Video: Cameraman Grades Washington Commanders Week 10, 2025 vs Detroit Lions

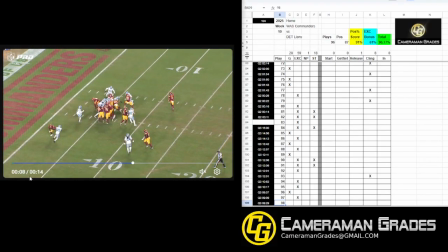57:43 Where is the person that we need to zoom out for? Out of all the motion here, all the movement, all the everything that's happening on the field, who are we zooming out to keep in the shot?
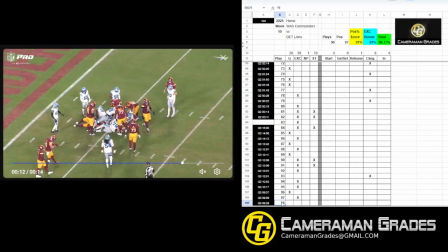58:02 Nobody. Okay. All right.
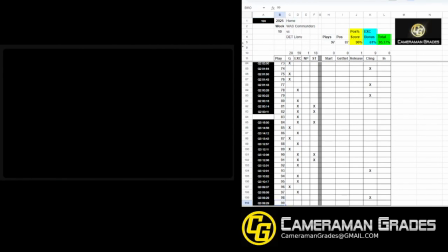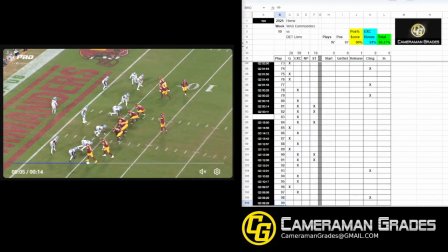58:14 Now, opposite. Okay. We got a guy coming in motion. We might be handing it off to him coming this way. That's a possibility. We might be drop back, quarterback draw straight up the middle.
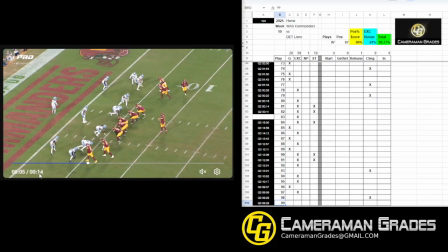58:28 We might be going corner of the end zone. We might be going post. We might be going across the middle and then getting into the end zone. Let's see all these things that could possibly happen. Ha! Well, would you look at that?
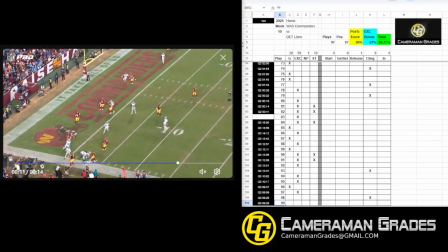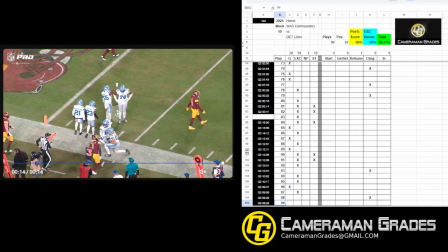58:47 Sweet. I've seen that play 1,000 times, right?
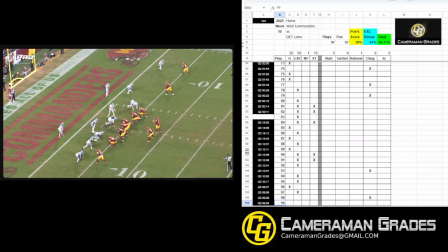58:52 Worked for a team that ran that almost exclusively as our only run play, right?
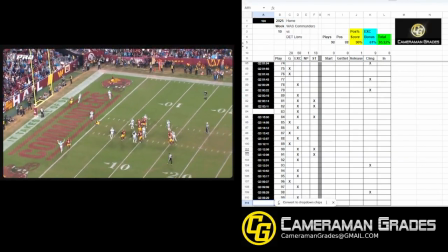58:59 So there you go. Yep.
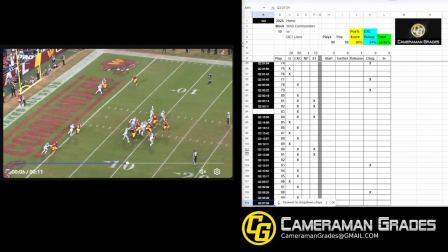59:06 To the end zone.
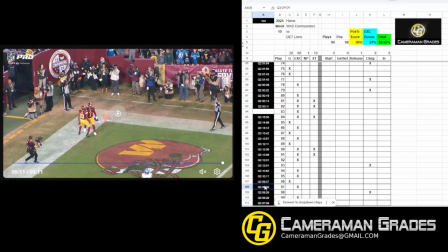59:12 Clearly nobody on that, route there. So, all right.
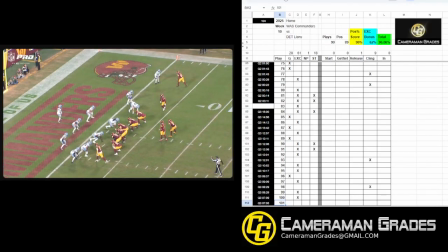59:18 So they're going for 2 here.
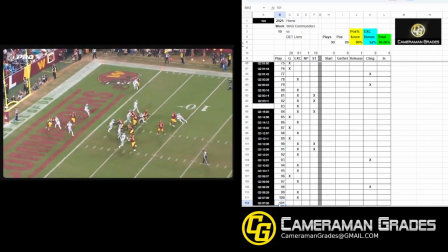59:24 All right. Pause. So, kind of going back to the same thing. We got space behind the quarterback that we're not going to need. We can bump that over this direction and give yourself a whole lot more space towards the defense, to the end zone, right?
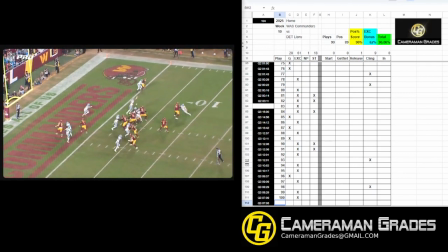59:44 To the back corner of the end zone. And what does that do for you? It makes it so you don't have to zoom out, right? There's no zooming out that's really needed here. Nobody's coming this direction. You already saw to the back corner of the end zone. So the zoom out is completely unnecessary.
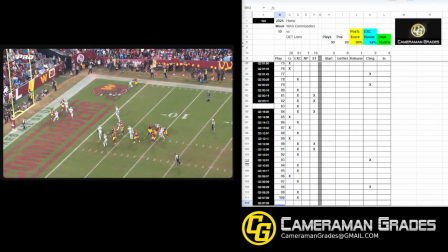60:05 Right there. Right? Once the ball's snapped, there's no reason to zoom out here at all. Right? All you did was gain an extra 12 yards behind the quarterback and then see more of the crowd and all that.
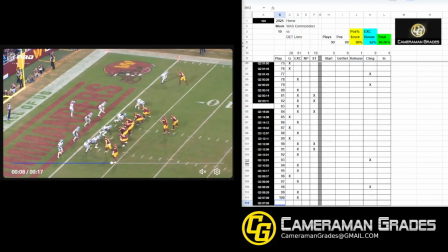60:19 Because look, right here at the snap. Okay, zooming out here to make sure that this guy stays in the shot. Fine. Okay, but this is the corner of the end zone. Okay, is anybody, is the pass going to the corner of the end zone? If it is, you might need to come up to make sure, because there's not any space for an actual person up here at the top.
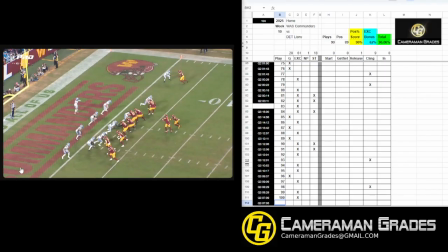60:39 But this guy would have to come here before I would need to zoom out at all in that scenario. Okay, so just coming up at this point, all these receivers are going to this side of the field.
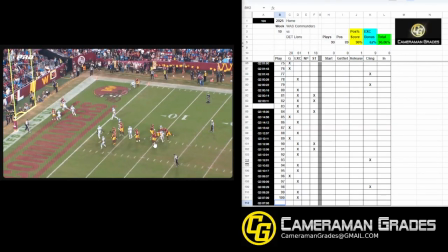60:59 So nobody down here. And so zooming out is not necessary at all. Panning up makes sense. Zooming out does this.
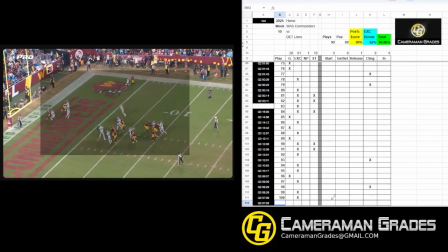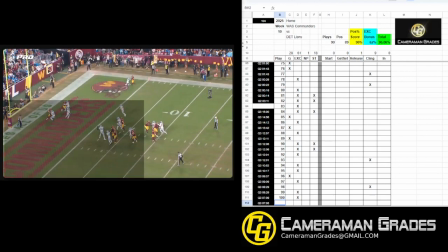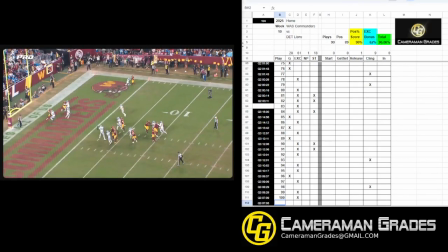61:26 %60. 60 to 65%. Okay.
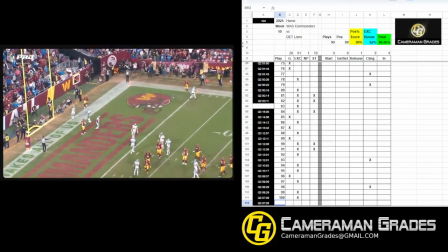61:33 All right.
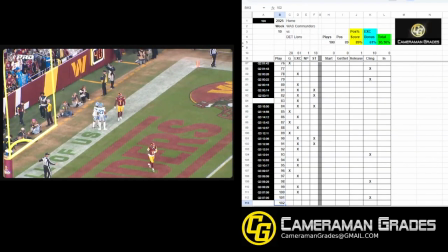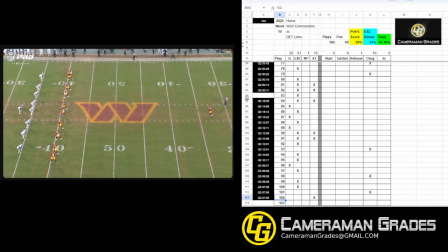61:42 Okay, no space behind the kicker. Kicks away. Okay.
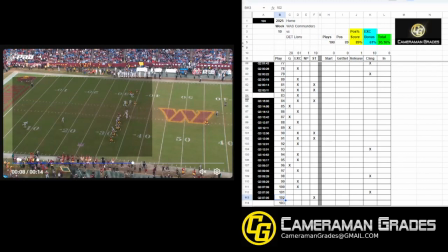61:51 Just for context, it would be awesome if we were here, right? I was just saying on the last play that this was too far out, for the 2-point conversion.
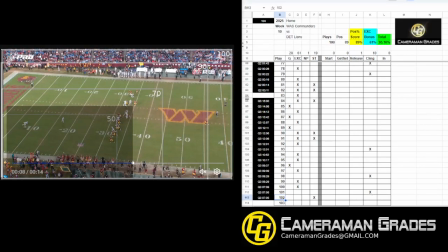62:03 If we could be in this range on the kickoff, you can see what this does for you, right? Which player is this? Which player is this? Which player is this? Who are these guys? Are there? This is just a mass of people. This is just a couple of different colors smushed together, right?
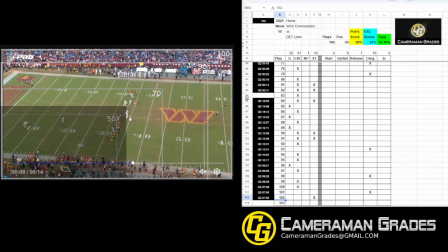62:22 Here's somebody engaging somebody. Here's somebody. Here's somebody. Maybe 2 or 3 guys in this mix, right?
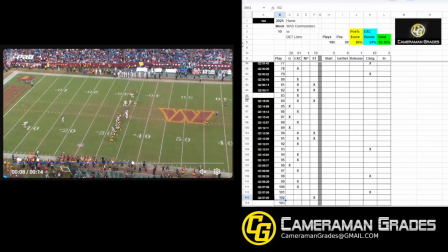62:29 I'm just looking down the line here. What am I seeing? I'm seeing crowd. I'm seeing sidelines. All to be able to keep this one guy in the shot. And what's he doing back there? He's getting down in the field, right?
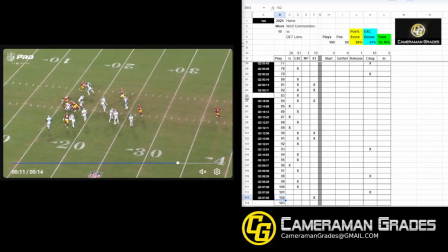62:42 He's getting down there. I love that he's doing that. There's plenty of other shots where you can see him doing that to make sure if he's actually doing his job. But in this context, being here is really what matters.
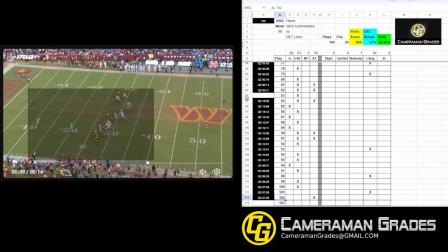62:57 This is the meat of what's happening on this play. This is where all the interactions and collisions are taking place.
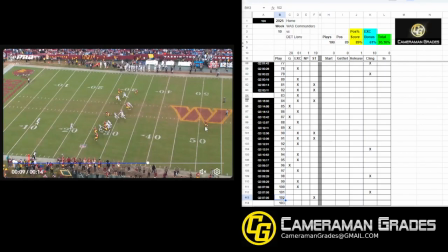63:08 This is what I want to see. Right? And if this kicker is doing his job, he's going to get to here, right? Let's see what he does. He gets to here before he pretty much gives up on this play.
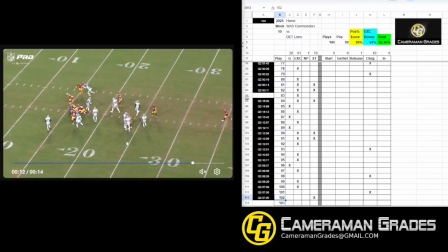63:24 It's already taken care of by these guys, right? These guys that I've been talking about this whole time.
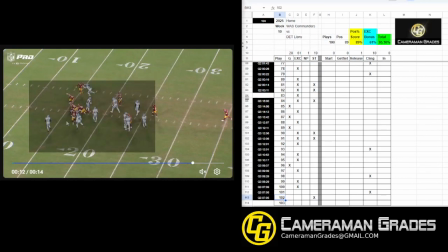63:29 These guys, right? This is it. Right there. Right there. That's where
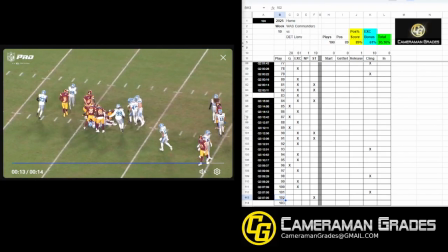63:39 the majority of interactions that are going to need to take place on a kickoff are going to take place. And again, you want to make sure that you keep all those guys in the shot.
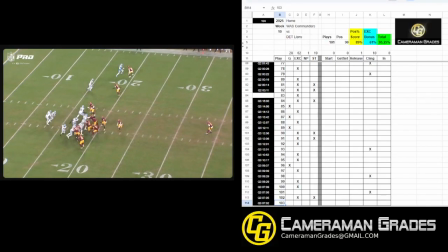63:53 If the coaches are asking for it, that's fine. I'd love to have a conversation with that coach and be like, hey coach, this is the difference. This is what I'm seeing as the difference between these 2 shots, and it's significant for the other 21 guys on the field. All right. Let's see here.
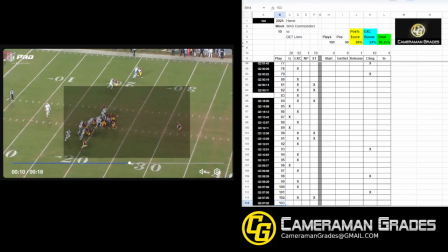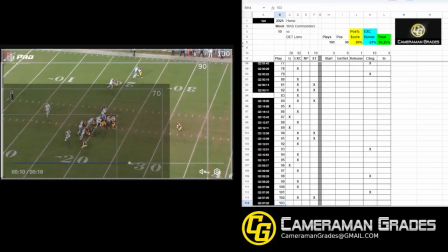64:23 Okay. Where are we at right here at this point? 75%.
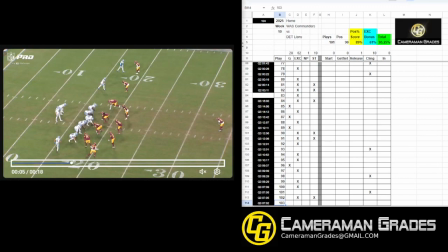64:28 All right. Now, is there anything we can do to stay tight here? Well, cutting down the space behind the quarterback always helps. Giving more space to the safety also helps. Why? Because if the safety has extra space to drop back, you have no urge to zoom out. The zoom out
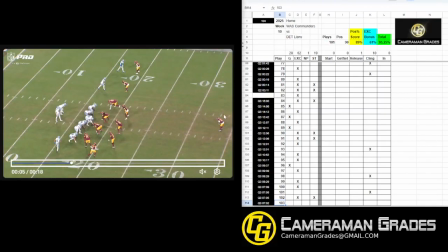64:50 the thing that triggers you to have to zoom out is the safety hitting this edge, right? Oh man, I got to zoom out to keep up with him. But if you've got space behind him, you don't have to do that. Right? This is a run straight ahead all day long. The safety's not even dropping back.
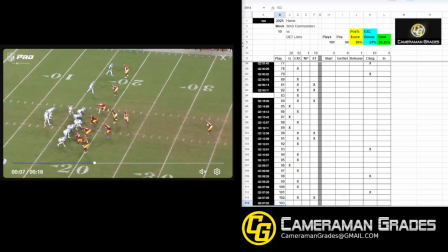65:10 And we're zooming out from the very snap of the ball. Right? If you had that extra space, you wouldn't have to do that. This motion even added extra space to the bottom of the frame, so you don't need,
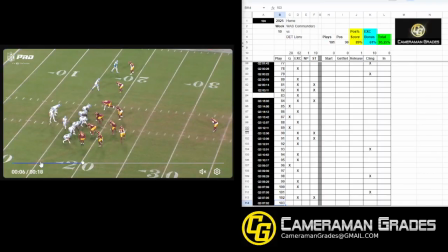65:25 don't need that space either, right? So all of this space, you've got a lot of room to allow this play to develop before you make any motion whatsoever with the camera. And the zoom out, okay, would be with receivers going down the field.
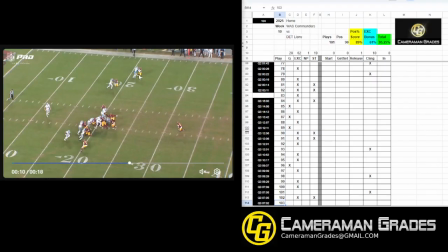65:42 That would be this guy and this guy and this guy, okay? So are they doing that? Not even close. Not even a little bit. They are not running routes.